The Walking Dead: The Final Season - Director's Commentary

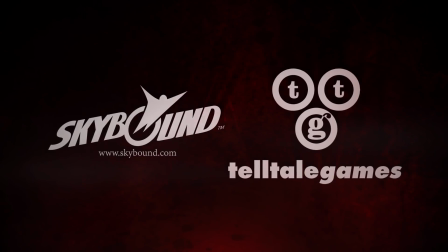[0:01]
Hi guys, my name is Chris Rebert and I'm the season supervising director as well as one of the co-directors for this episode of The Walking Dead.
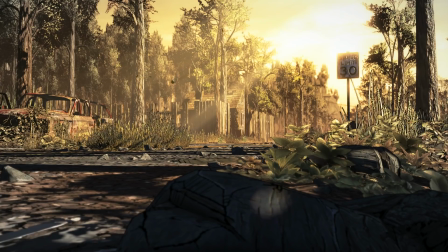[0:10]
And here's the first 20 minutes of the game.
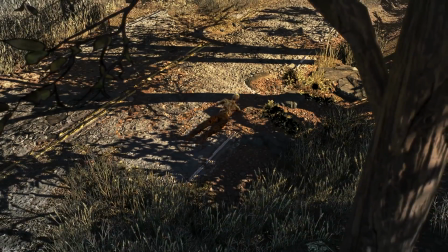[0:14]
It was really important for all of us to kind of find a way into Clem's perspective and where she is currently.
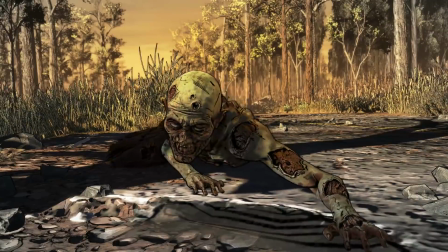[0:22]
And the scene kind of starts to sell the world and how the world is. And as you can see,
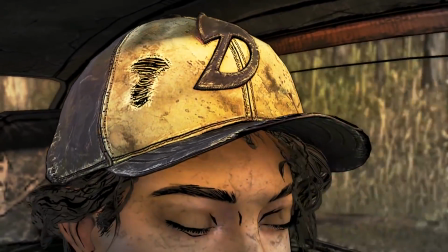[0:28]
zombies aren't necessarily a new thing we're kind of used to them though Clem is constantly on her toes I think that's important for the story
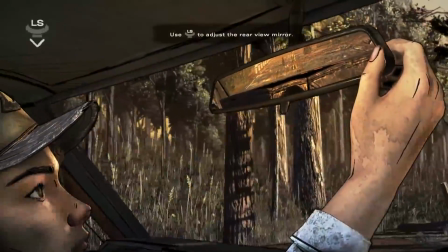[0:35]
and that continues through here as we reveal AJ in the backseat playing with a gun like there's nothing to it like it's not
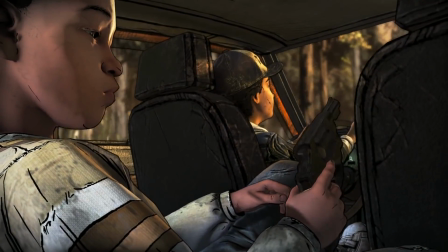[0:43]
a big deal one exciting thing about the scene is that we kind of accidentally paralleled the first season
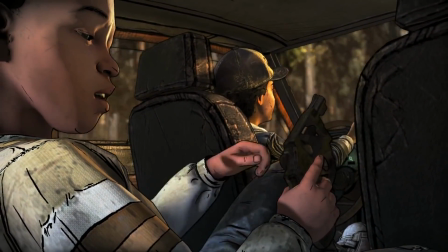[0:52]
we thought it's important to sort of start off with Clem
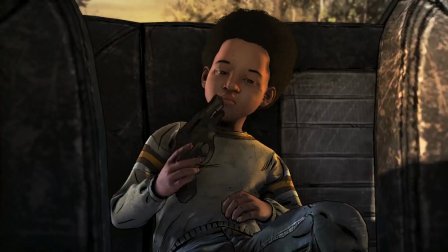[0:56]
and AJ on the road and then not realizing that that's how Lee's journey started at the beginning of season one.
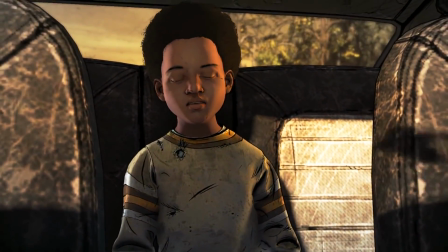[1:03] I don't like goofball.
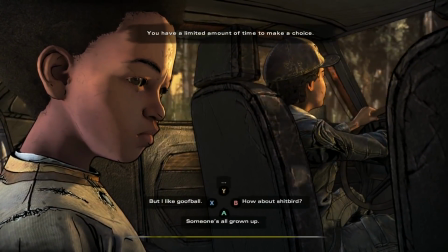[1:07] I'm too big for them.
So you'll get a sense for the character dynamic and the relationship in this scene.
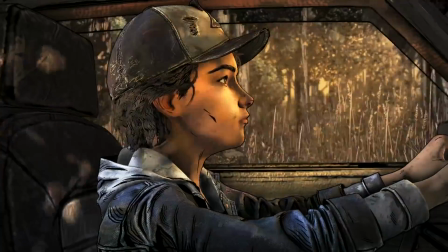[1:11]
We wanted to really just drop the player into where they were and what their relationship was like and how the world is kind of beating on them and just doing their best to get through every day.
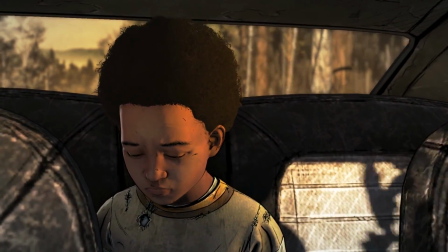[1:24] what's wrong aj hungry and
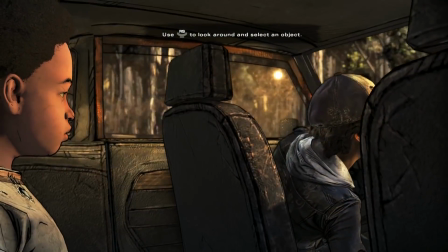[1:34]
then this beat particularly with the selection of all the things on the seat aj has expressed that he's hungry clem is trying to do something about it but i think
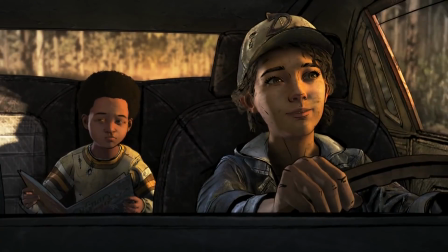[1:42]
we wanted to present a situation in which clem could try everything possible but even even just feeding herself and aj was difficult and
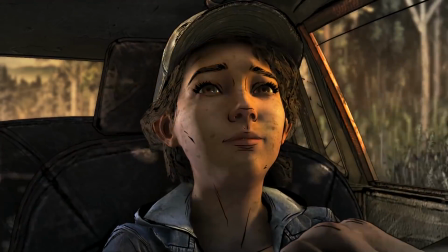[1:50]
that that seemingly easy task to somebody who's not living the apocalypse is difficult. But Clem is trying, and AJ is trying, and I think that's really important to the story.
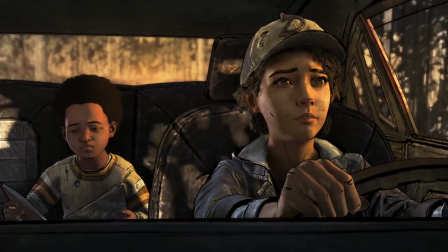[1:59] Get a saucepan and bring to a boy you... On second thought, never mind.
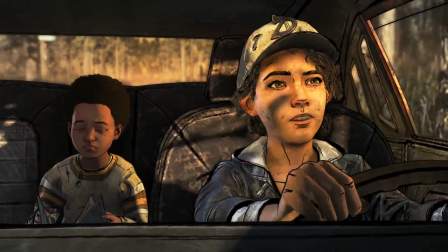[2:05] That's only going to make you hungrier.
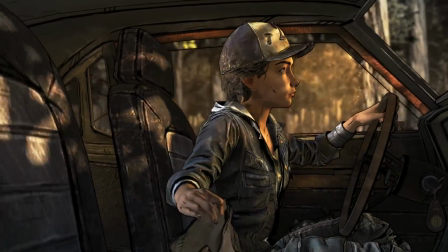[2:10] Here you go. About all we got.
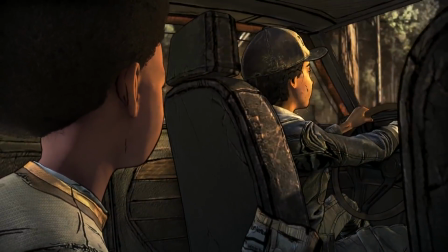[2:15] What about you? Go for it. We'll find something else soon.
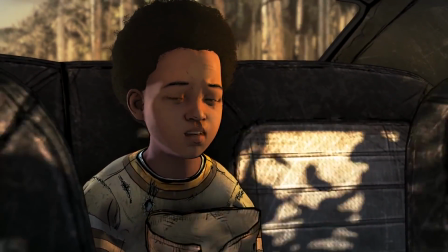[2:24] I believe you.
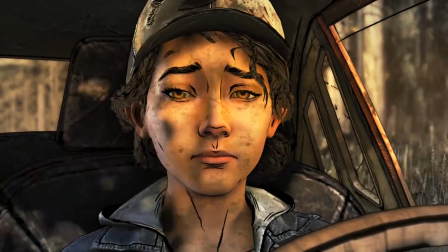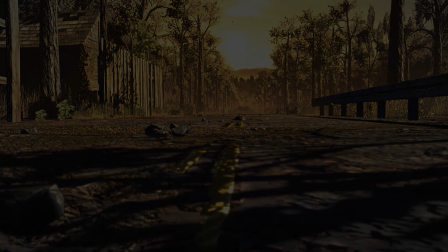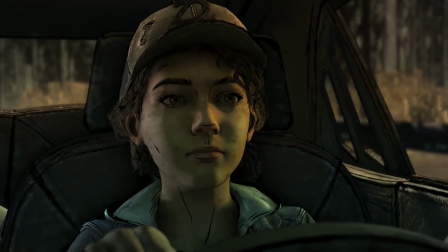[2:36]
As you can see by this environment, we're really trying to make sure that we built the world that Clem and AJ live in.
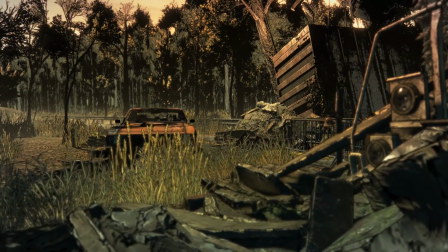[2:44]
You can see that it's dilapidated, that it's overgrown, and you'll notice a lack of music and a real emphasis on ambient and diegetic sound.
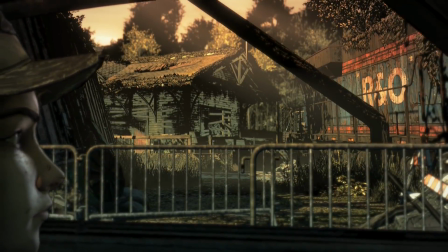[2:52]
And not to say we don't use music, but we're very careful about when we do and when we do not.
We gonna do it?
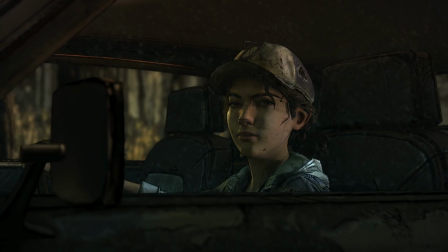[2:59] Think so. Looks clear.
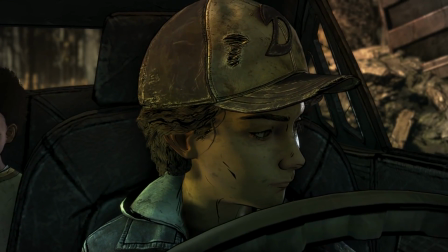[3:03]
We thought it was kind of important to do a mission right up front here that felt sort of everyday to Clem and AJ,
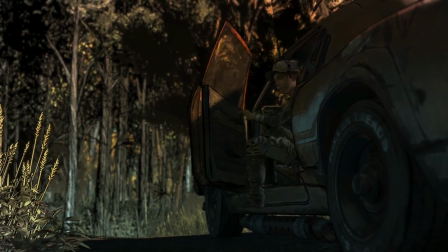[3:09]
so that we're not super loaded with specific narrative stakes. The goal is simple.
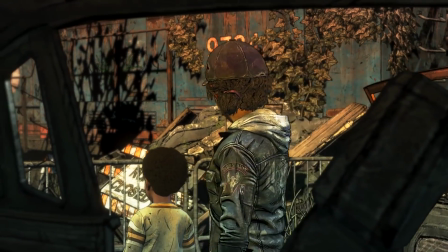[3:14]
Find food, as you saw, or you're about to see on the top of the screen.
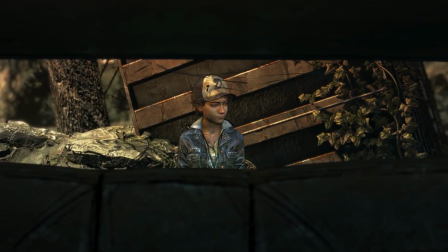[3:18]
You know, we see in exploring this trunk, and as she collects the few things they have left, find some water as well.
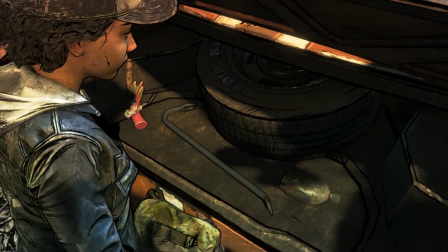[3:24]
They're low on water.
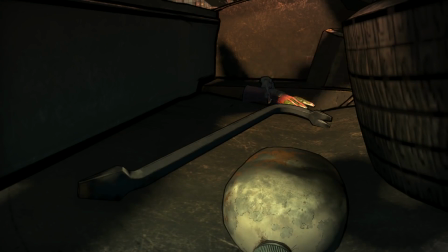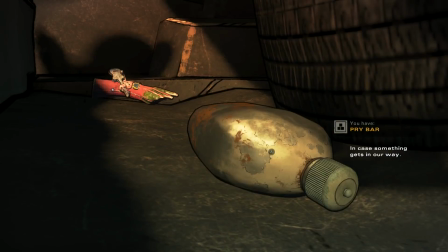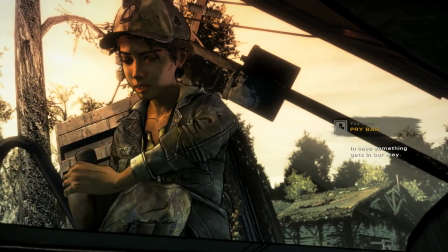[3:35] We need water, too.
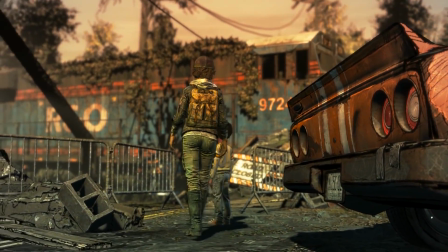[3:46]
You're about to see in this next shot, in the far distance,
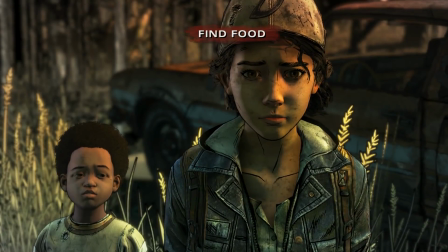[3:48]
our graphic black art style which is really cool and we're trying to evoke the comics as much as possible
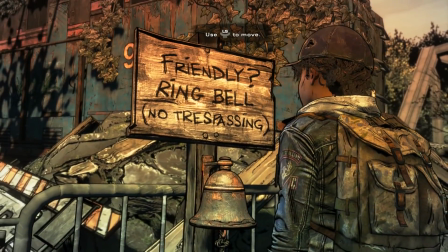[3:55]
but we're also trying to keep an eye on really just push the lighting and the tonality and the mood of things I
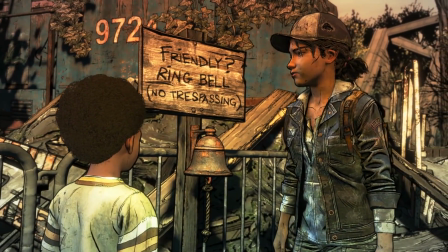[4:04]
personally worked with our director Dave Bogan to try to make the scene feel feel very much like the world was was sort
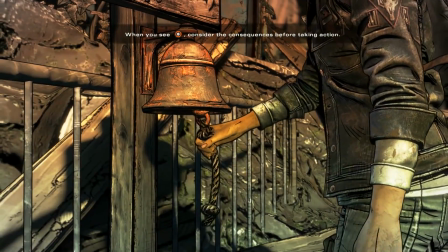[4:10]
of over for lack of a better word and that it had kind of developed its own personality,
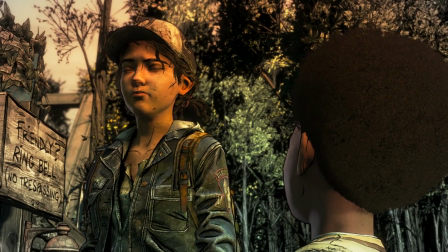[4:17]
this bleak sense of that's both warm, but also sort of isolating and a little bit unpredictable.
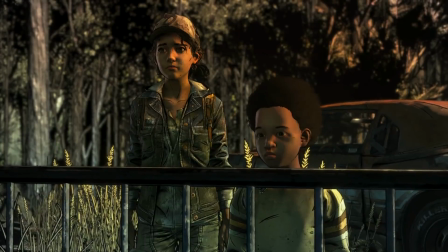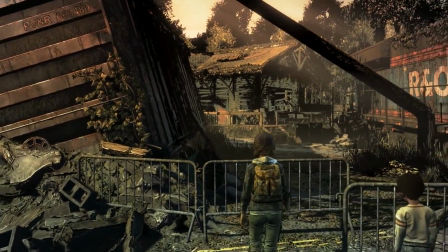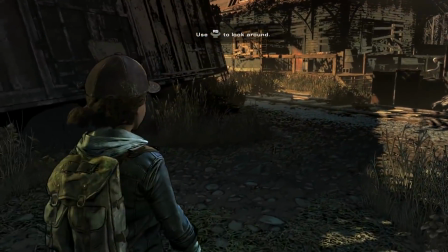[4:39]
We're about to have our first actual one-on-one Walker encounter here.
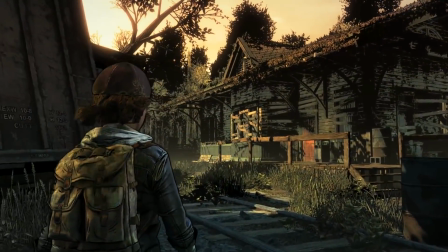[4:43]
And it was important for us as game developers and storytellers to understand how Walkers
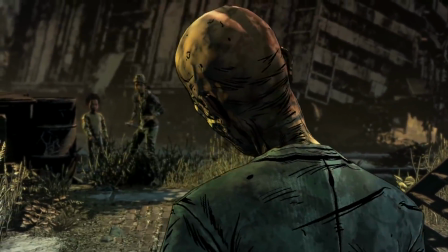[4:52]
fit into Clement A.J.'s world.
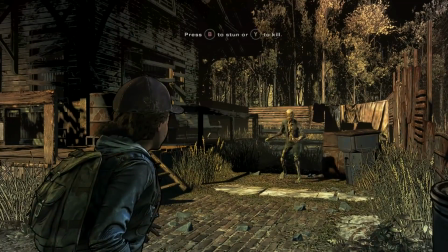[4:55]
And as you're about to see, they're not surprised by the presence of a walker, but at the same time, they're still unnerved, right?
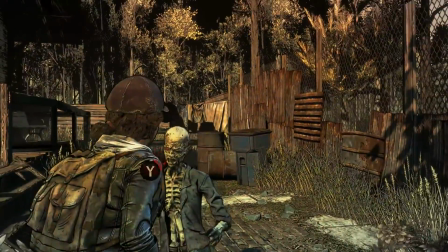[5:04]
Even though they're used to them, and they've encountered many,
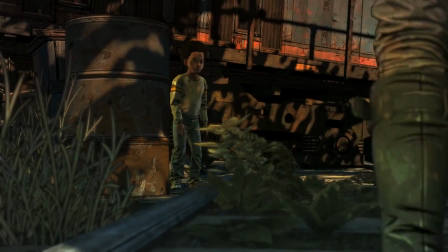[5:09]
hundreds if not thousands of walkers, there's still an element of this could go wrong at any second, and they have to be careful.
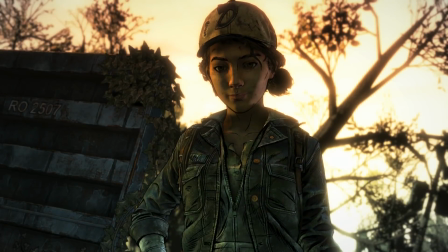[5:16] No bites. Next, we get in there.
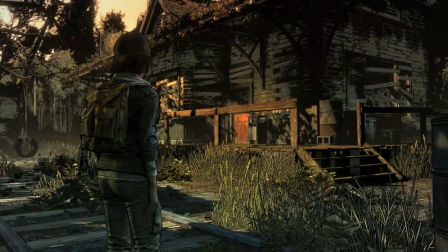[5:19]
We often kind of talk about just living in the wilderness and walkers just kind of end up becoming like wolves or any other creature that could harm you in the wilderness.
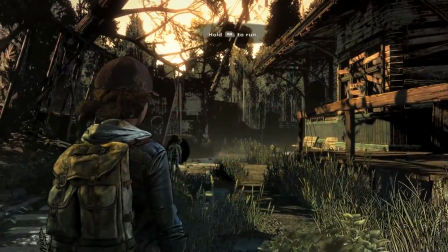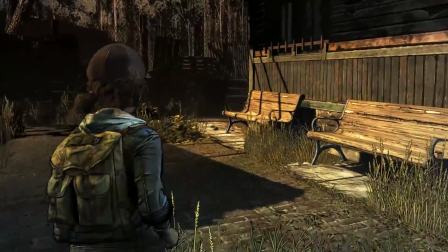[5:36]
And as you can see, there's fully explorable environments and the more you explore the more you'll be rewarded as you're about to see with this shimmering object which is a collectible.
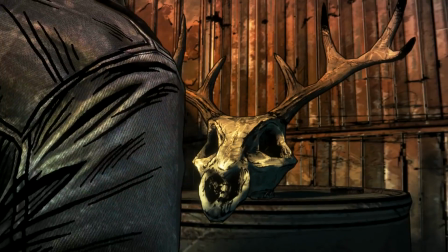[5:45]
There are several objects in the game that you can collect and kind of keep in your inventory and they do have a purpose that I will not give away.
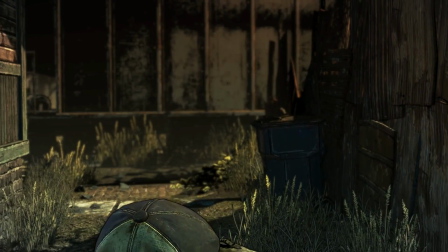[5:53]
but for those of us who like to run around and look at things and explore these
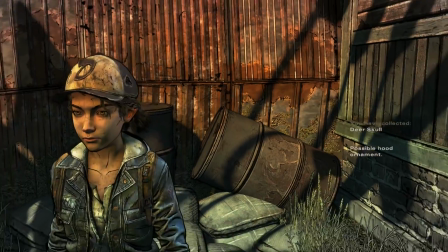[5:57]
beautiful landscapes there's going to be some reward and
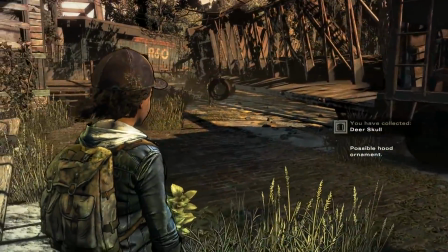[6:02]
some of them aren't just sort of uh collectibles like that there's a lot of little things to click on that tell hopefully a larger story
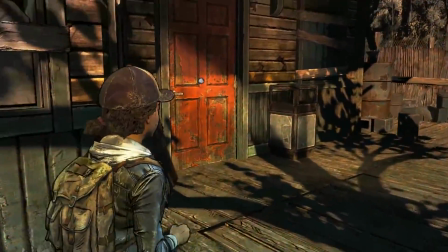[6:09]
and i think with the with the bird song and all that kind of stuff and the overgrowth you'll notice that that the world is very much a character in this
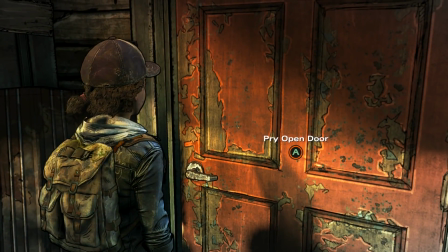[6:16]
season um and the fact that it's been so long since the apocalypse broke out mother nature is a sort of relentless force and
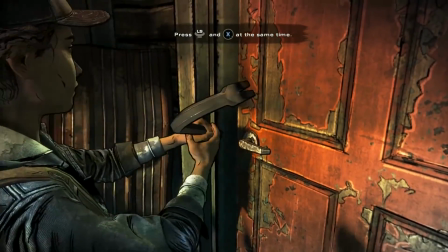[6:22]
I think that's a big part of The Walking Dead and living in the apocalypse and it's
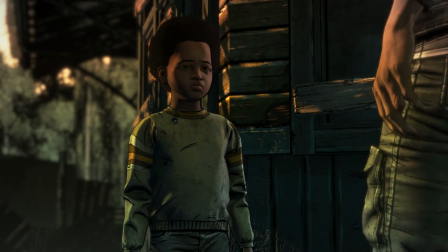[6:27]
kind of recovered and grown back and taken the world back to some degree
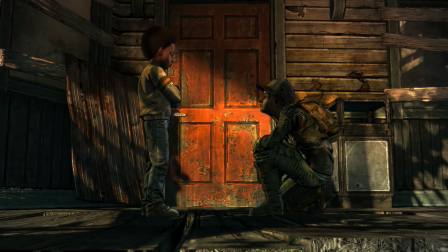[6:33]
we talked about the lack of music and I think it's important in this case
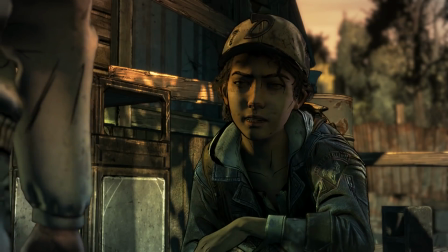[6:38]
specifically that this place is kind of haunted and
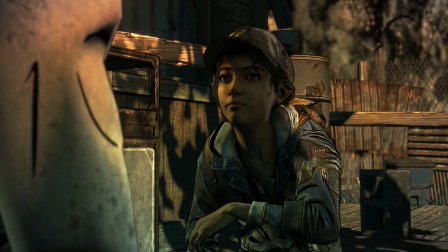[6:43]
unpredictable and we don't really want to put music in here because it starts to make you feel something one way or another and that's not how Clem and AJ perceive the world.
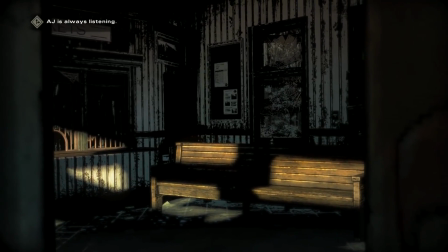[6:51]
They're kind of constantly assessing things, constantly digesting what things mean, how things feel, what's around every corner.
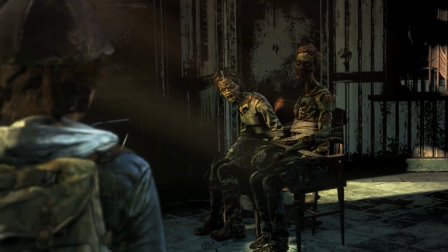[6:59]
As we enter the train station we see that there's this zombie couple or this walker couple and as I was talking about the importance
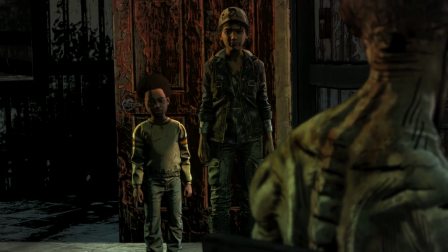[7:07]
of the history of the environments we also wanted to kind of give a little reverence in the way that that we did in earlier seasons to the fact that
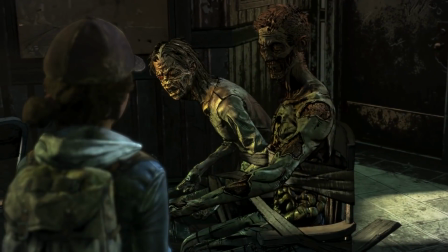[7:14]
all walkers were once people and they had a story themselves and we really wanted to think about
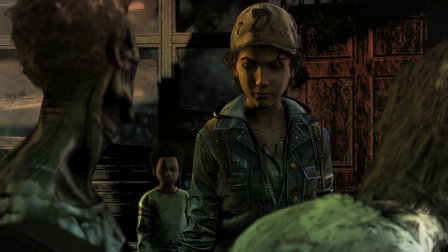[7:19]
that and put that on screen and kind of expand the world in those tangible ways which you can see,
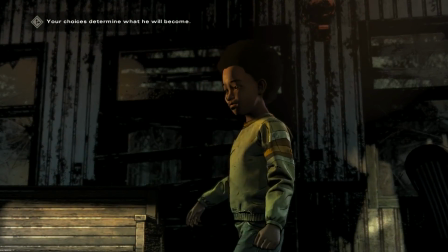[7:24]
what you can feel, what you can hear and that just kind of fleshes the world out the more you explore and not everything is going to be entirely
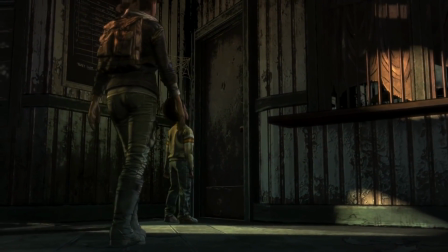[7:32]
defined because you know these people have obviously passed on but it is there to explore and you can find more information about it and start
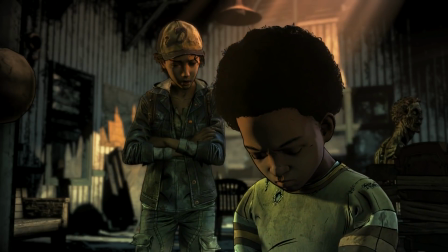[7:39]
to get a sense of what their story might have been like.
I know you're hungry. I am too.
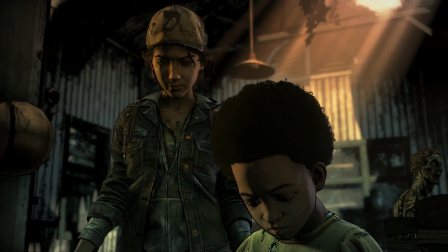[7:44] We'll find something, I promise.